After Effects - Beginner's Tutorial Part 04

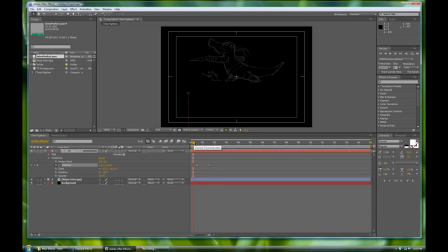0:00 Okay, so let's scrub through this again one more time. We have our logo fading in, and now we have our Team Ninja Gator text floating up and positioning itself right there. And let's do a really quick RAM preview. The way you do a RAM preview is by hitting 0 on the numerical keypad.
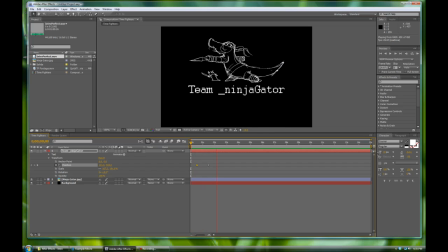0:19 If you hit 0, and it'll dump all the images into RAM. You can, this green line here is what's been rendered out. And it usually reaches the end, but it's limited to your. It's limited only by your system. So I have an 8 gigs of RAM on this computer. So it's pretty hefty, and it's a workstation computer with a pretty nice processor.
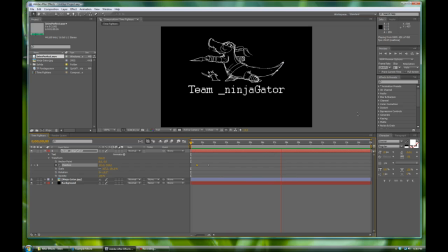0:39 But you can, it'll still chug sometimes. But this, the great part about a RAM preview is it's real time. And so if we're playing it in real time, let's gonna start again. You see how that happens, and all the action happens.
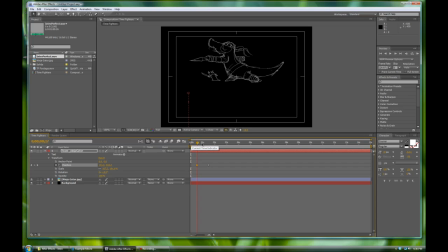0:54 But we didn't. The RAM preview has a couple of problems with it, or not problems, just a little couple of caveats with it. One thing is, once you RAM preview, it just goes through whatever is in here. But you can adjust the time of the RAM preview by working with this bottom gray bar right here in your timeline is your work area,
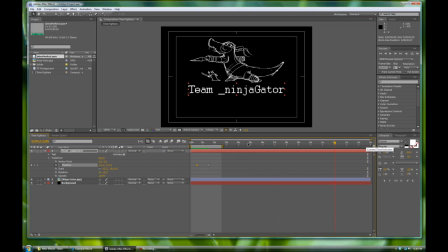1:13 and you can shrink this by adjusting these yellow bars. And whatever's in the yellow bars in your work area is what gets previewed in your RAM preview. So if you hit 0 after you've made the adjustments on here, it'll just preview that part out. And you can move and adjust this as well, and the front part as well. It's really cool.
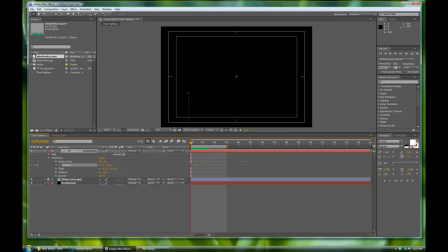1:31 It's a really nifty little feature. And not only that, but RAM previews will also dump in sound as well. So while on that note, let's drop in our music that we have in this video.
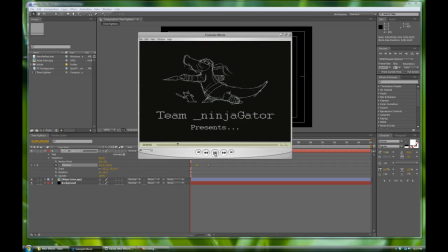1:45 Remember this music. Big and epic track that we have here.
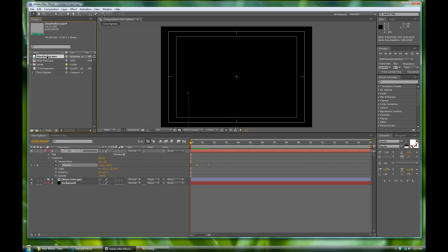1:50 It's our intro perfect wave. We're going to bring that into our composition right now. Let's do that by dropping it in. We're going to drag it, click and drag it in. So nice. And just like other layers that are on our composition, we can animate all the properties of our audio.
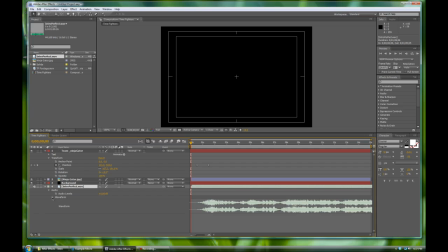2:10 We twirl down all the menus and you get to see what we get to work with. But, yeah, so we have that right now. The waveform, let's hide you for now. And let's do another quick RAM preview. We'll shrink down our work comp area. Let's shrink it down to 3 seconds. And let's hit 0 for the RAM preview and see what happens.
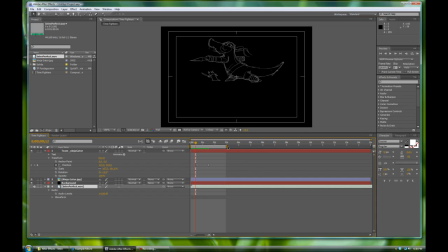2:32 Yeah, nice and big and epic. So there's a couple of things. One is every time you run the RAM preview, it'll play the sound. You can always toggle it on and off, much like an eyeball here on the side will toggle the visuals. For example, here's our Ninja Gator JPEG. We can turn it on and off, just like in Photoshop.
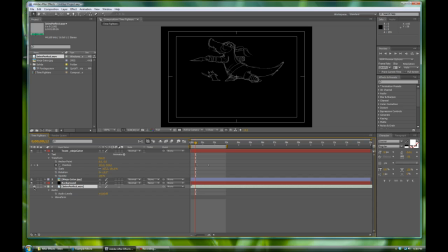2:50 And we can do that as well with our intro perfect wave. Let's turn it off for now. We'll just work with the visuals. Right there. So one thing I want to point out is, let's go back to our example movie.
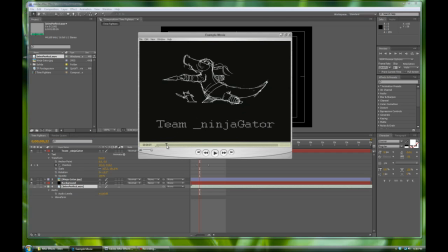3:01 And there's a nice little subtle lead-in. You can see as Ninja Gator pops in, it kind of settles into its position.
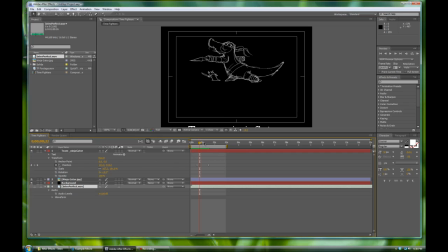3:09 It's kind of nice and slide in versus what we have right now, which is kind of mechanical. Which is kind of a merp, and it just stops there. We want to ease in and ease out. It's a in animation terms, it's a squash and settle. This is going to be a settle. We want this to settle as it's going in there versus mechanically going stop.
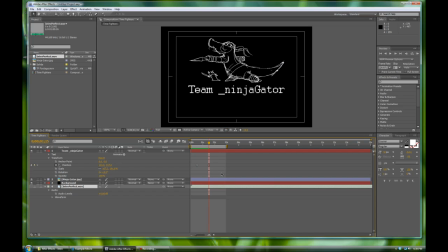3:28 You have to make that voice because if not, it just it's terrible. But there's a hotkey for that, and that system of doing that with After Effects is called ease is a key assistant. And you want to ease in and ease out. And there's a couple of ways of getting there. And there's a couple of methods of using it too.
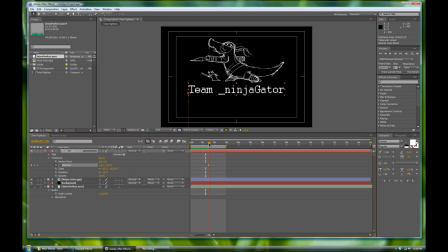3:45 But we're just going to use the general one to make this smooth as it goes in there. And you can do this with any keyframe, which is the cool part. And it makes a little bit of a difference sometimes, sometimes not. But for stuff like changing and animating the position, it certainly makes a huge difference.
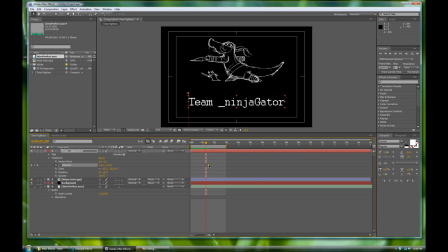4:00 So let's highlight this key. And we're going to right-click on it and go to Keyframe Assistant Easy Ease.
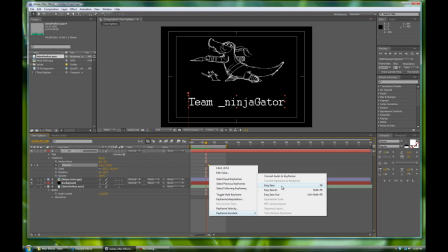4:07 And that's the name of it.